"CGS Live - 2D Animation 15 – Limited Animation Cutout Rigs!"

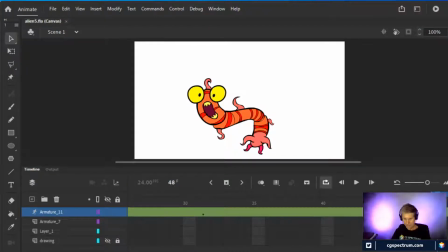[66:25]
So I'll probably go back and look at the setup of it. And maybe that'll show us how it worked. But basically it comes down to there were 3 separate parts. And depending on which layer was on top is what you'll see in the foreground,
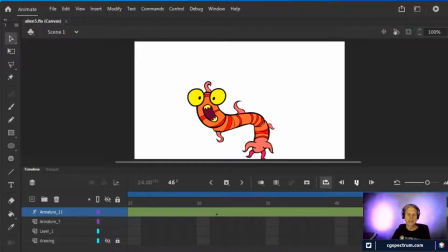[66:41]
and then what's underneath will look like it's a little bit further away.
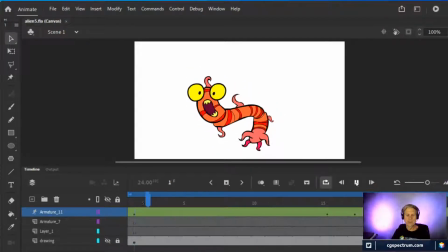[66:47]
In perspective, perhaps slightly.
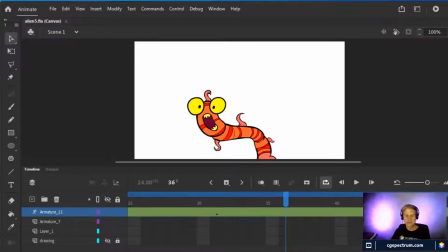[66:50]
But yeah, let me open up the original if I still can find it, and see what the original drawing looked like, perhaps. Hopefully it's in there, and also what the options were when creating this thing.
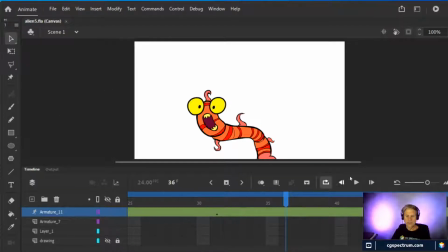[67:09]
So it's opening up now, but as I open it, we'll just play this a couple more times. And see how it kind of undulates.
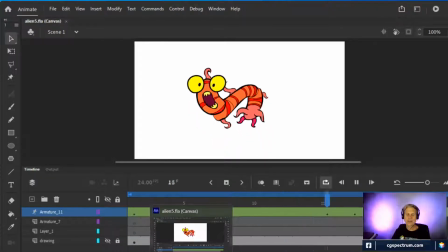[67:22]
So the idea was I wanted to get something that looked a little bit more snake-like,
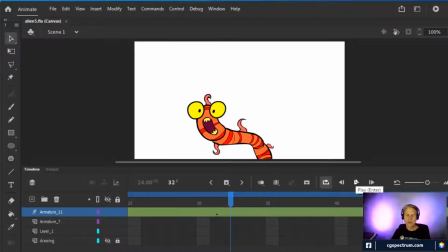[67:26]
but did not require going through and drawing every single drawing. So I'm gonna just try this one more time. It's reluctant to open.
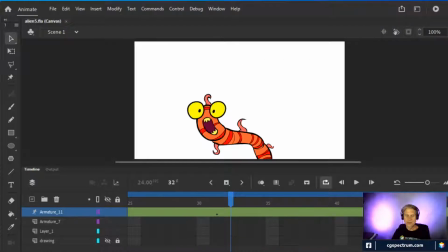[67:39]
You'll find that happens. You'll get programs that get irritated with you and don't want to be open.
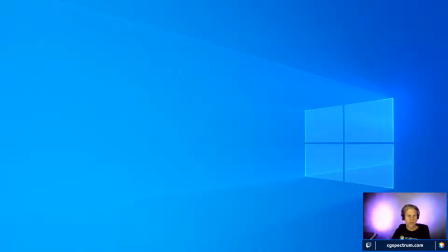[67:46]
And I think part of the problem is that this may be exactly the same thing as I had open before. So if that's the case, we'll just work with it.
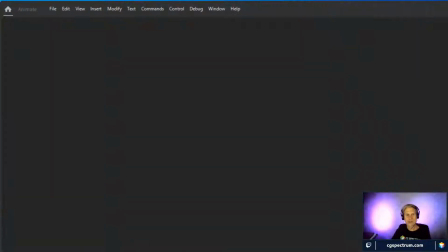[67:57]
But really, the main thing that I wanted to stress was in this case, it was created out of 3 joints,
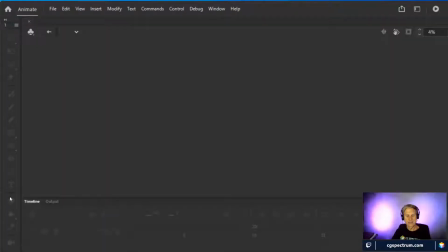[68:04]
and 3 joints only.
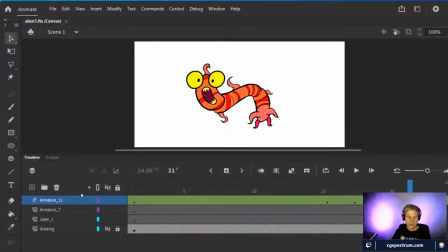[68:09]
I think what I'll do is maybe I'll just get rid of the armature layer, and you guys can see if you're interested in that. You can see how it was sitting. Nah, it's not going to let me do that. If I get rid of the armature, it'll get rid of the whole thing. So I'm not going to worry about it too much. You can see it.
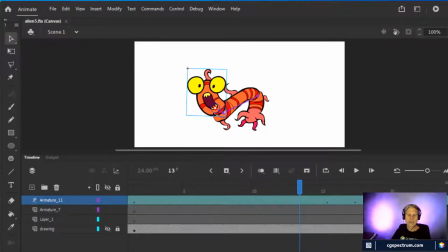[68:27]
You can see that there are 3 distinct layers, and that they're set up so that I can grab the entire body, like so, and rotate it. I can also theoretically move it, but not right now.
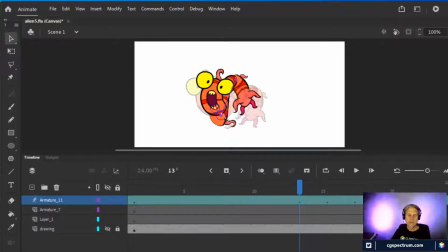[68:43]
And then there's this second joint, which is the middle part. See, it's kind of clunky. It's not really the most rationally, logically set up thing in the world, but it does its job all right.
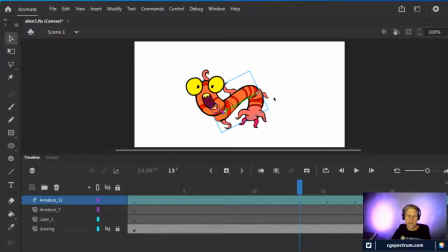[68:58]
And then there's the third joint, which is this one down here, which is probably just rotated. I don't think I actually translate that one at all. But really simple setup, really easy to manipulate this thing.
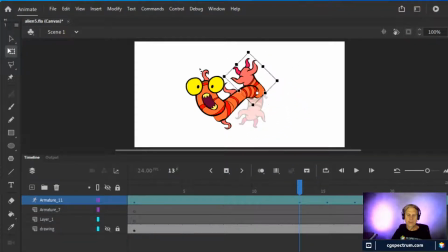[69:15]
You can see that if you rotate it too far, it breaks, and so that was part of the way it was set up. Is I drew these edges so that it can only be rotated so far, and it looks pretty clean. And again, that's just part of the fun when you're doing limited stuff,
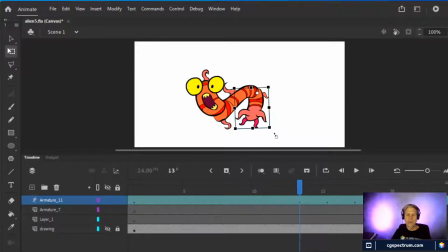[69:32]
is you have to play around with it and figure out, well, what can it do, what can't it do? In theory, I could probably animate this so that it squashes and stretches a little bit, and that might make it look more disgusting and fun. But that would require keyframing certain parts of it.
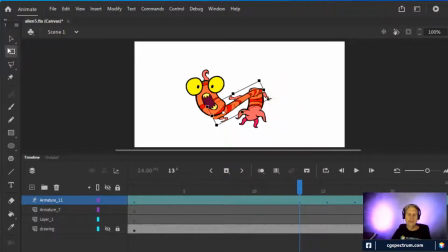[69:51]
And same thing with the top part. You could, in theory, you could animate this moving around and getting all squishy and stretchy. And that's a little bit more what I would probably do in Toon Boom. But for my purposes here, it works really well to just have a bone set up. Well, here, now you can see I translate the 3 parts. There you go. There are the 3 levels that I used.
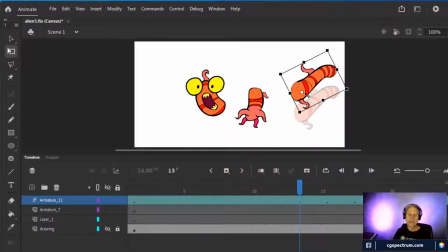[70:11]
You can see the edges.
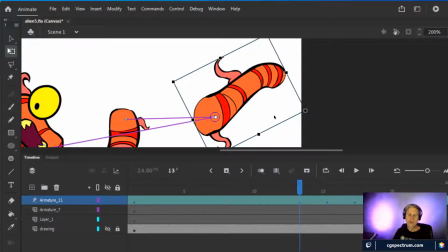[70:13]
I didn't draw pencil lines so that when it rotated, it wouldn't be quite as glaring and obvious.
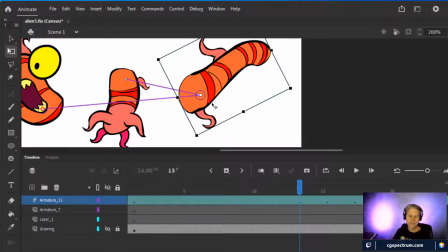[70:21]
You can see that there's the thick part on the outside. And then the part that connects to the body is thinner. Let's put that back now.